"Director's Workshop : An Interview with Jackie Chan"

right now I show you a little bit my creation my own style what's my own style and that time is everything is like Chinese action no Chinese action we're still like a few as hyena ah these
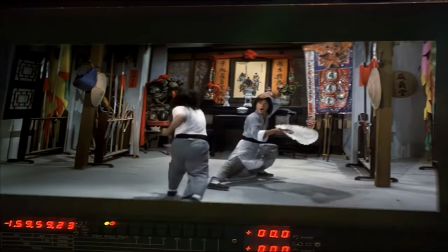kind of things then drunken master even Even the young master still has a fan fight. You can see one by one, this kind of thing. Suddenly, when the bad guy comes up, how I create the bad guy? It's powerful and shocking. Let the audience, wow. At the end, I fight with him. how so I create and that and that time we use a lot of I'm talking about almost 20 years ago
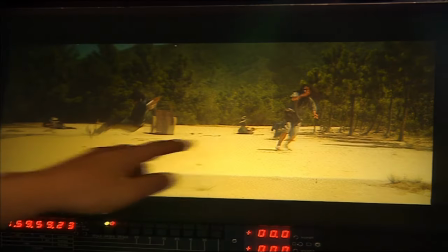I already have like a rubber wire with the powder
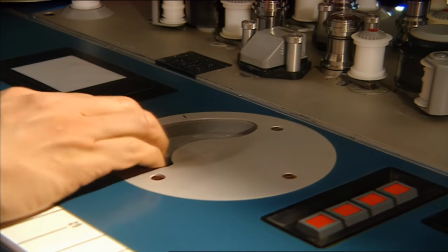and with the different editing I'll show you I'll show you a little bit you can see
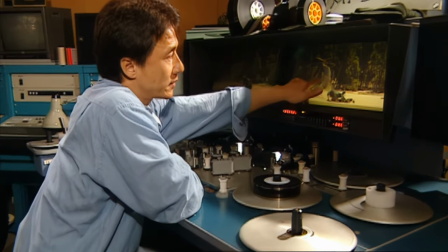see doesn't I don't have to show how I how you fight these kind of things my my My philosophy is the people going to see football, the people going to see baseball. Nobody want to see the guy standing there, waiting one hit, two hit, three hit, and the people going to see football.
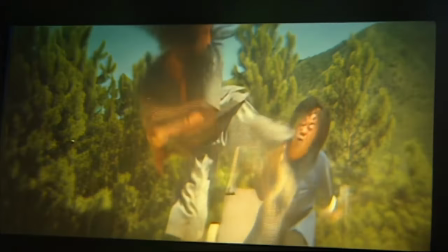There's not many people who see the passing, passing, they want to see kick into the net, to see the guy how to block the ball. So this one they want to see the baseball how to hit home run So I give the audience to see everything is like a home run home run home run So there's a no reason they're editing that why you have to cut this cut fast cut.
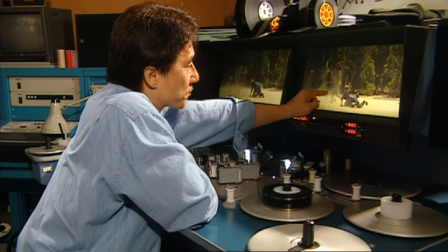That's I'm creating this fast cut look after one kick Coming back boom.
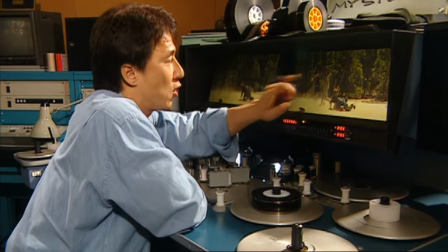There's another person see it's very very quick to show this guy to hit three person one boom
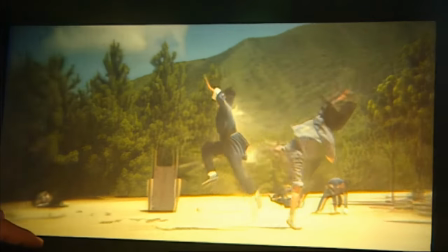Boom, boom, boom.
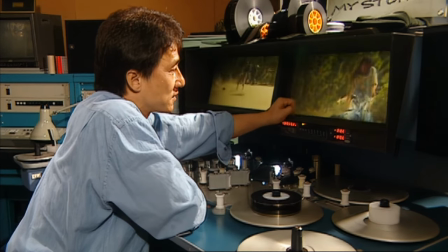See?
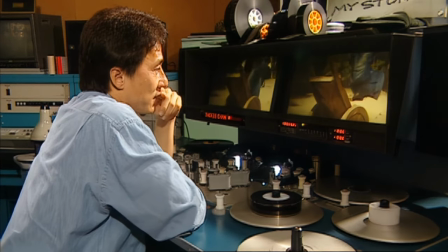See it. See the powder?
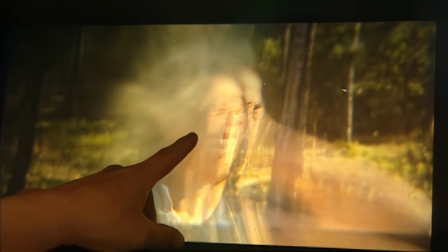That's the powder.
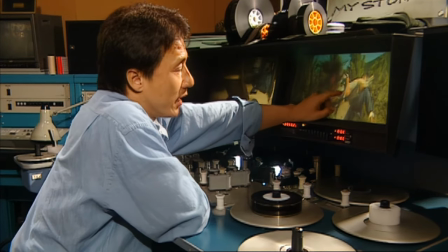They didn't hit him, but we just put some powder and let the stunt guy act some reaction and makes powerful.
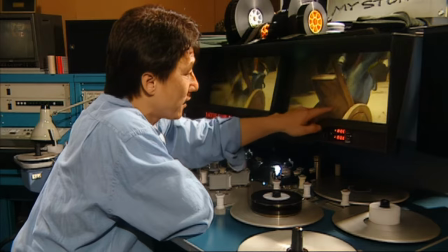Look, look, all the powder. Boom, peck. See?
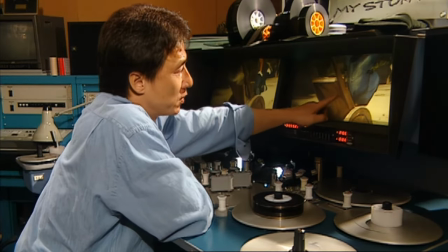Even this kind of wood things, we just put a lot of powder. Then it makes it powerful.
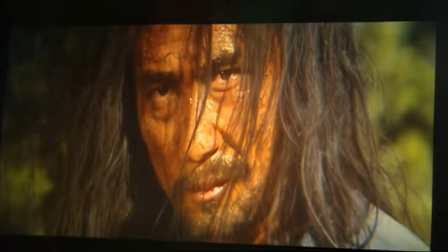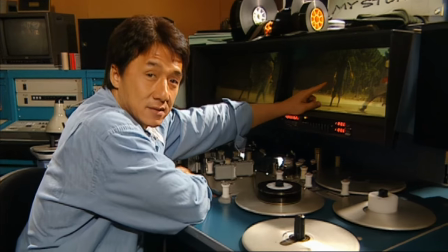This guy is fast. He did fast.
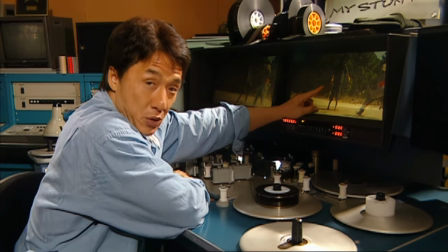But no matter how fast you are, you have to have a good stunt guy, good stunt choreographer, good stunt coordinator, good cameraman, and good director.
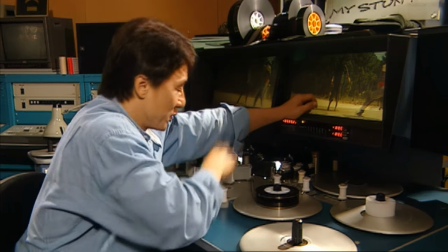Show you a little bit.
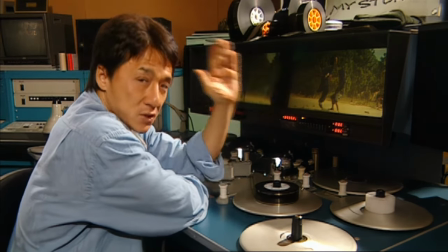we didn't we didn't really put the speed on just normal speed 24 see how fast this guy
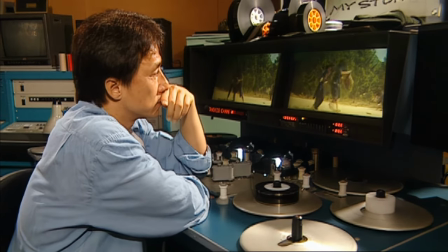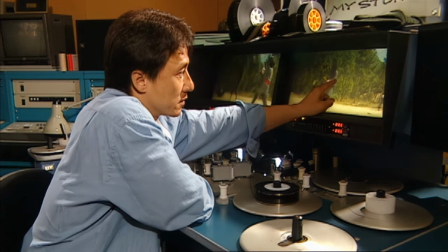see i throw the bucket i throw the bucket
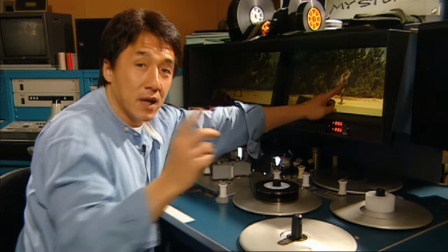i see this guy we put the wire at that time i don't know in hollywood of course right now they
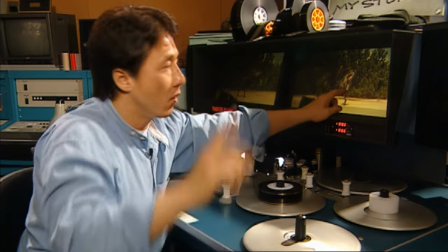have like a special effect and can rip out all the wire but we do have wire but you cannot see it.
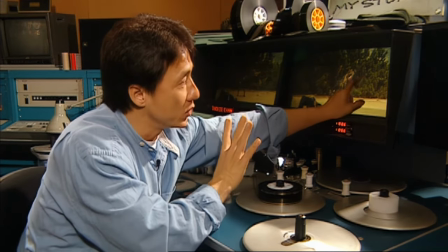Why? We use the trees to cover because the angle you cannot see the wire but in Hollywood they don't care you see it we do it later.